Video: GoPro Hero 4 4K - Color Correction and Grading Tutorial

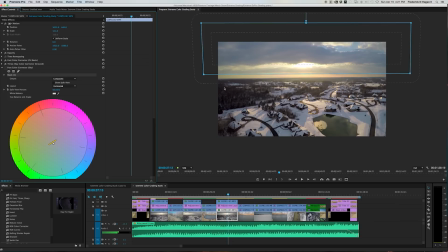This dotted line here and here, that is the feather around that mask okay and that mask feather on this is about what 177 177 pixels for that mask feather that way you get a nice smooth tonal feather
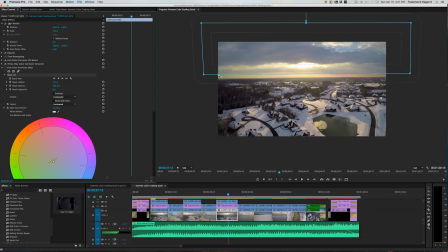instead of you know a hard edge on on the line of that mask but anyway if I turn that on now now you can see how we're bringing back some
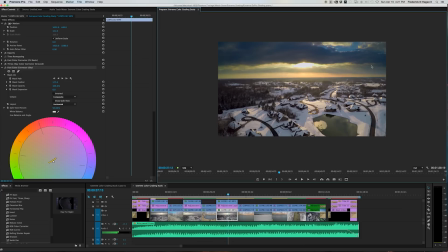of the detail and saturation and information that's in that's in the clouds like I was saying earlier I think I was saying earlier that the problem you run into is with GoPro footage and it's predominant pretty much with
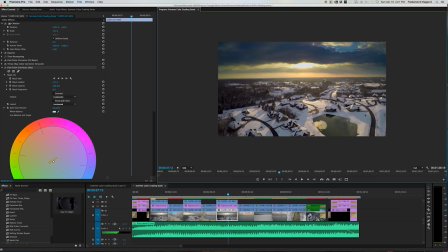every shot is the fact that your skies are always way brighter than your land so the camera is constantly trying to trying to balance that exposure and what happens is you get do you tend to get skies that are much brighter and tend to be a little bit more blown out so you
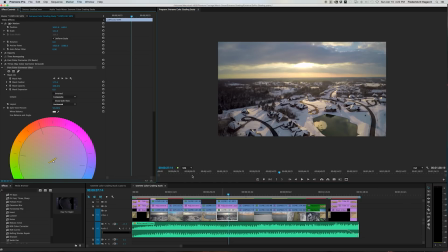can see before there's
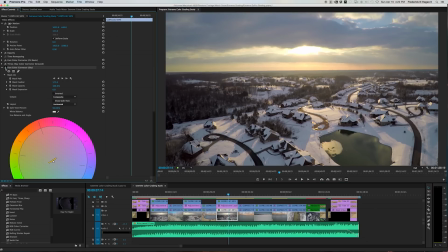the image before for the sky and then after so you can see we're start to get some starting to get some good stuff detail
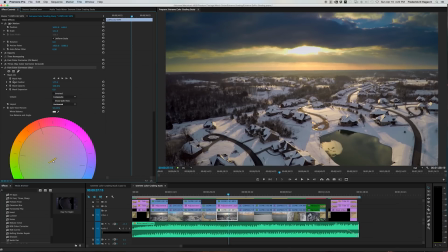going on in here and getting a little bit of that tone range and saturation back yeah so we've got that one now the next color
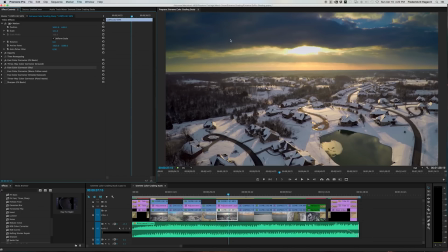corrector I used is another fast color corrector that concentrates only on this area because if you'll look I had to take a lot of yellows out of this image because I didn't want this to be too yellow down here in the ground.
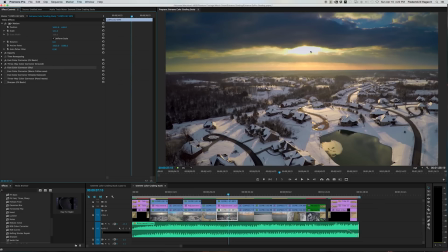But because of that, the yellows and the blues, this started to look a little acid green instead of a nice warm, you know, sundown kind of color. So I added another
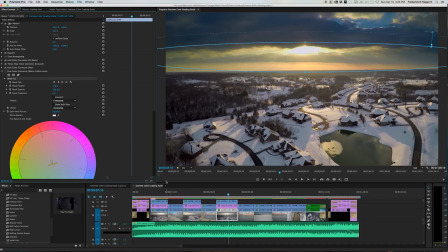mask, and there you can see that mask,
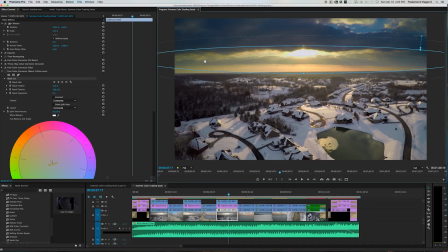so that mask is here with a pretty good feather on it also, it's 128 pixels, so that's feathered, and with that mask on, I'll turn the mask off visually, but that mask on, and now you can see what that looks like with that on,
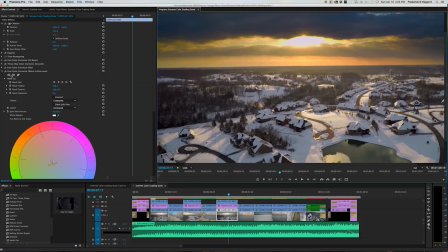it's much warmer and rich, it doesn't have that acid green kind of color to it, I showed you before and after and that's only on these areas here
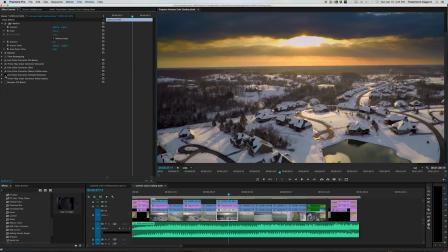okay the next thing this next fast color is for the vignette removal um gopros are can be bad about this but especially when you use filters like i do i use nd filters and cp filters to slow the shutter rate
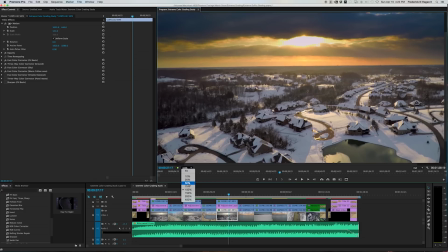down on the on the camera so I get more natural motion blur with my movement,
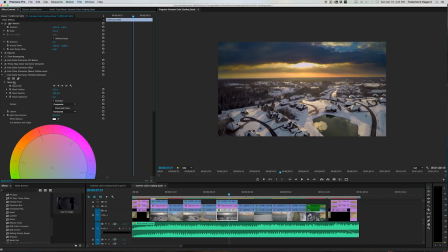but what happens is you kind of get a little bit of a vignette going on, and that's over here, up in here, here, especially in here on the corners of the edges.
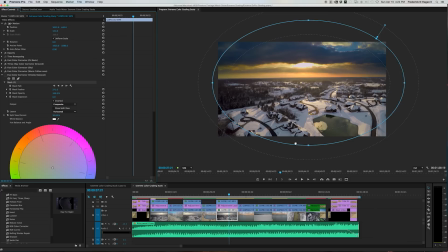So what I did was I drew a big mask, a circular mask, and then over here I clicked this, which inverts the mask, so now it's affecting these areas, not this area, this edge. And when I turn this mask on, you
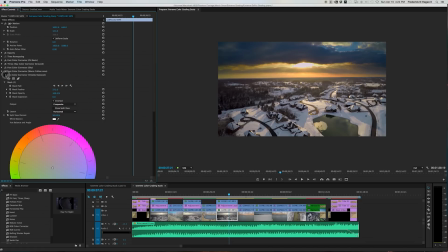can see before, after, before, after, so your edges kind of come back up. It doesn't have that, again, that kind of GoPro vignette edge look to it.
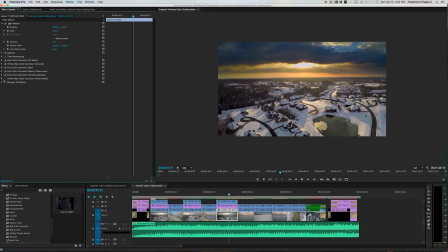The last, let's see, the last thing I did other than sharpening is a three-way color corrector, and that is the one that I did here on this little body of water, this little pond.
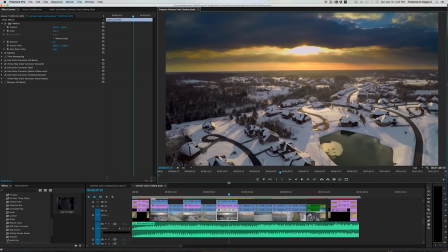Without it, let me turn it off. go full screen without it this was pretty man unattractive looking it's just this this this kind
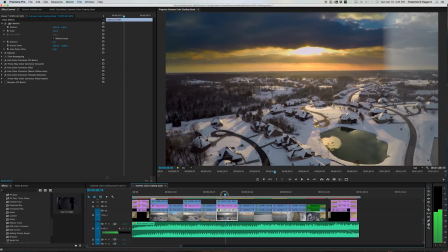of green mossy green color and i wanted it to have this really pretty indigo blue kind of